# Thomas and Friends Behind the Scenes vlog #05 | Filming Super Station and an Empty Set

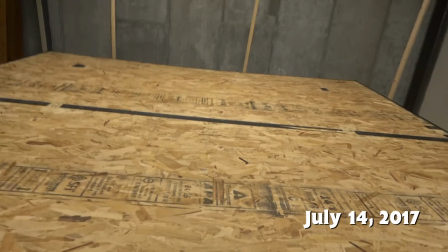So you can tell with this that there's, you know, 2 separate pieces of plywood board.
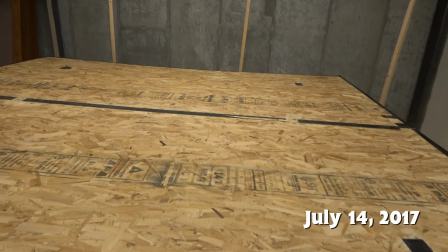So before October of 2016, I only had half this space.
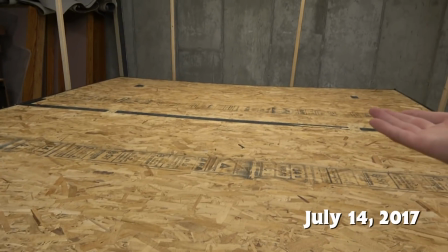I literally had 1, and it was propped up against a wall.
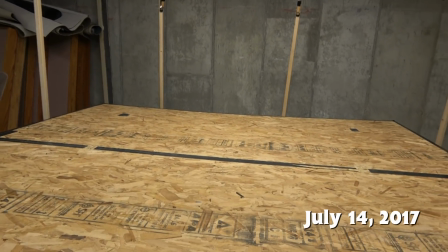But when I took all my trains down to school to film for the collective, I was able to expand and have 2 of them.
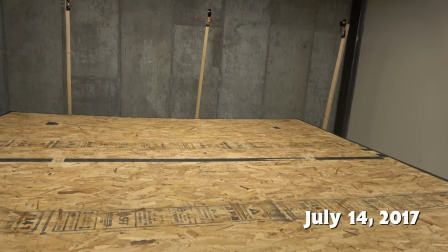And I think it turned out great. But I had to set up the lighting different because I had to have stuff above and below.
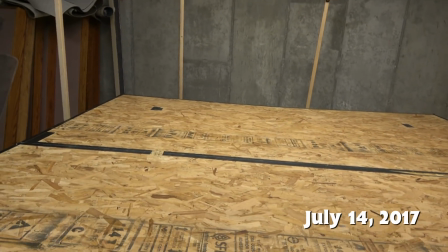Plus now that the table rotated, it changed things because before it was kind of, you know, stationary.
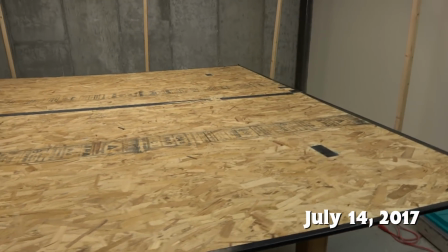I could like, it was pretty straightforward. So then when I moved back home,
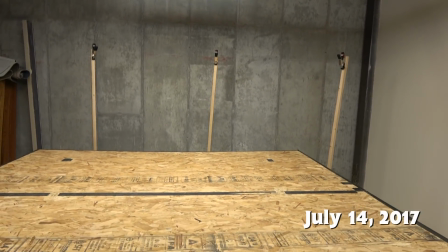and I didn't move my trains home, I moved them to a office complex, which is where we are now.
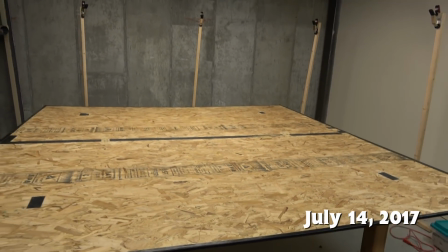And I realized I still needed more lighting and stuff, especially for filming season 3.
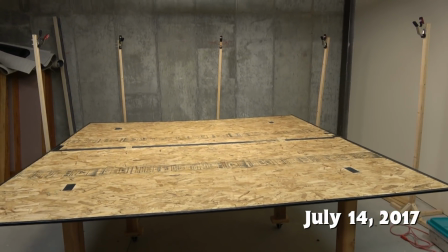I was fine with it, like for the collective and stuff,
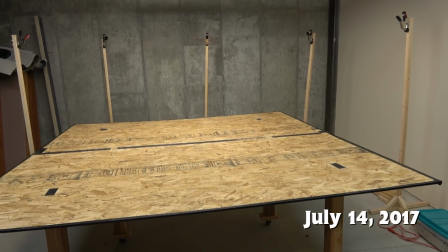because the thing that was cool about filming with the collective is as over time I was progressing and getting better,
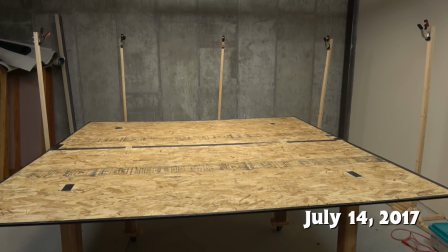and it wasn't like there was a consistency error.
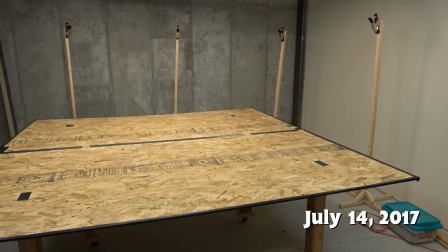Whereas in order for me to make the changes that I needed to really improve, like I couldn't do that doing my own series,
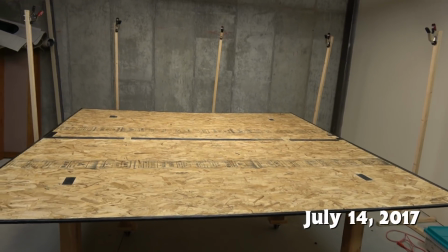because then you would notice like, oh, on this set in season 3 it's poor quality and this is better.
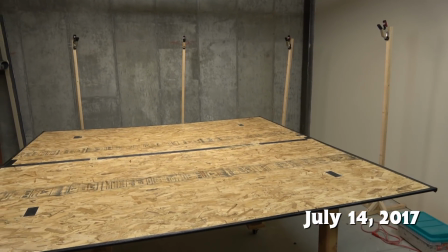Like, so this allowed me to improve, and then now I've got kind of a standard higher quality that I'm able to do for my own series.
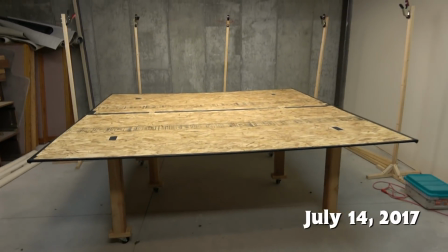So I bought more lights when I came back, and now, so the setup is 6 lights.
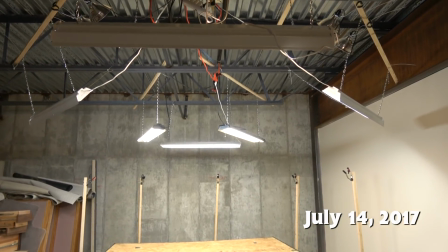So I've got 3 in the center, and then I've got 3 on the outside, and the 3 outside ones are angled down towards the set.
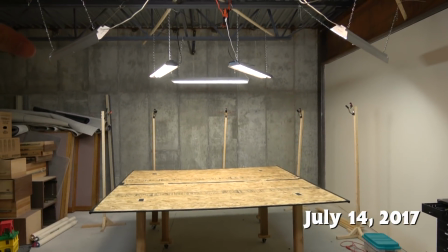And the reason why is, so you'll notice the backdrop there is all on one side, the table's in the center, and then the lights are above there.
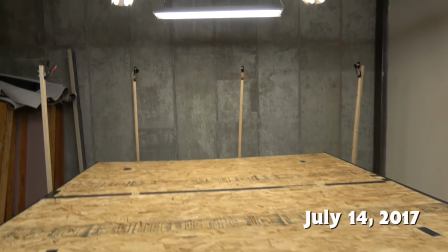So it's set up exactly that I will be always filming from this angle. Like I will be pointing in towards the backdrop.
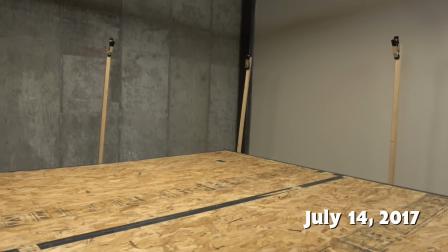I mean, I can do some this way and some that way,
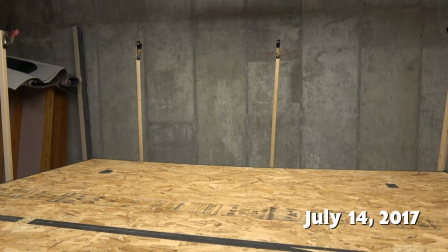but it's more intended that I will be turning the table rather than me actually like running around it.
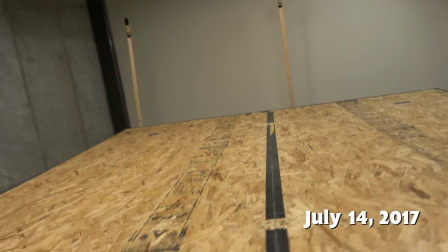Whereas before I like had to literally move the camera to fit every different direction.
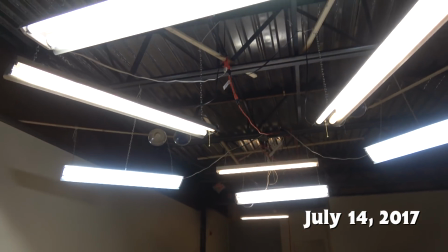So yeah, so the lighting is set up to all face down.
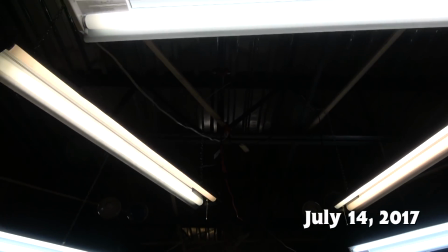The triangle here in the center is meant to be like getting the overhead, making sure that there's just light on the set.
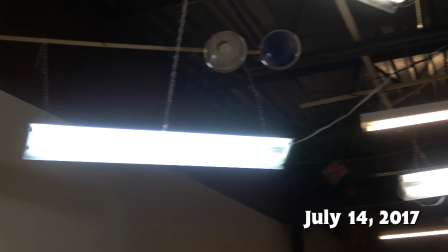And then the outer ones, so the 3 big ones on the outside,
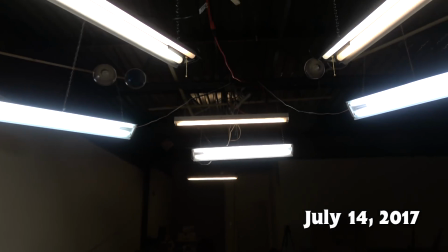they're intended to actually like brighten the faces for the shots.
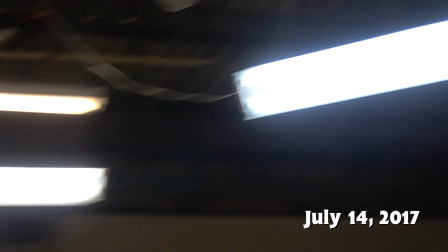There's also just random, you know, little lights that are here down in this room that weren't here,
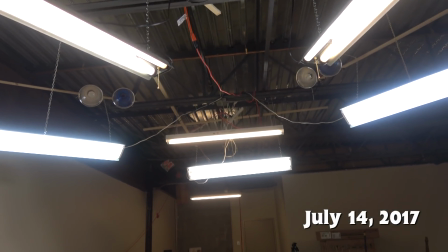well, that were here before I started filming. Yeah, I think that's enough for today.
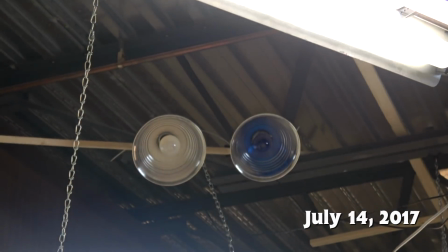Another time I'll actually explain the other lights, if you can see them, and kind of explain my setup with that.
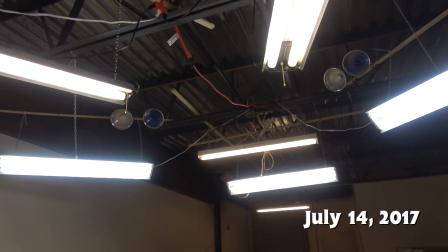But I will save that for another time because this is probably running a little too long. So anyways, thanks for watching.
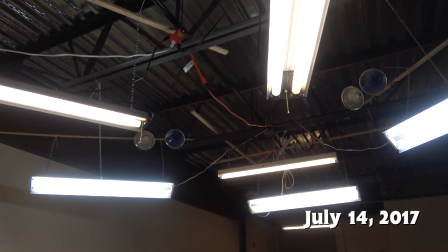Talk to you guys soon.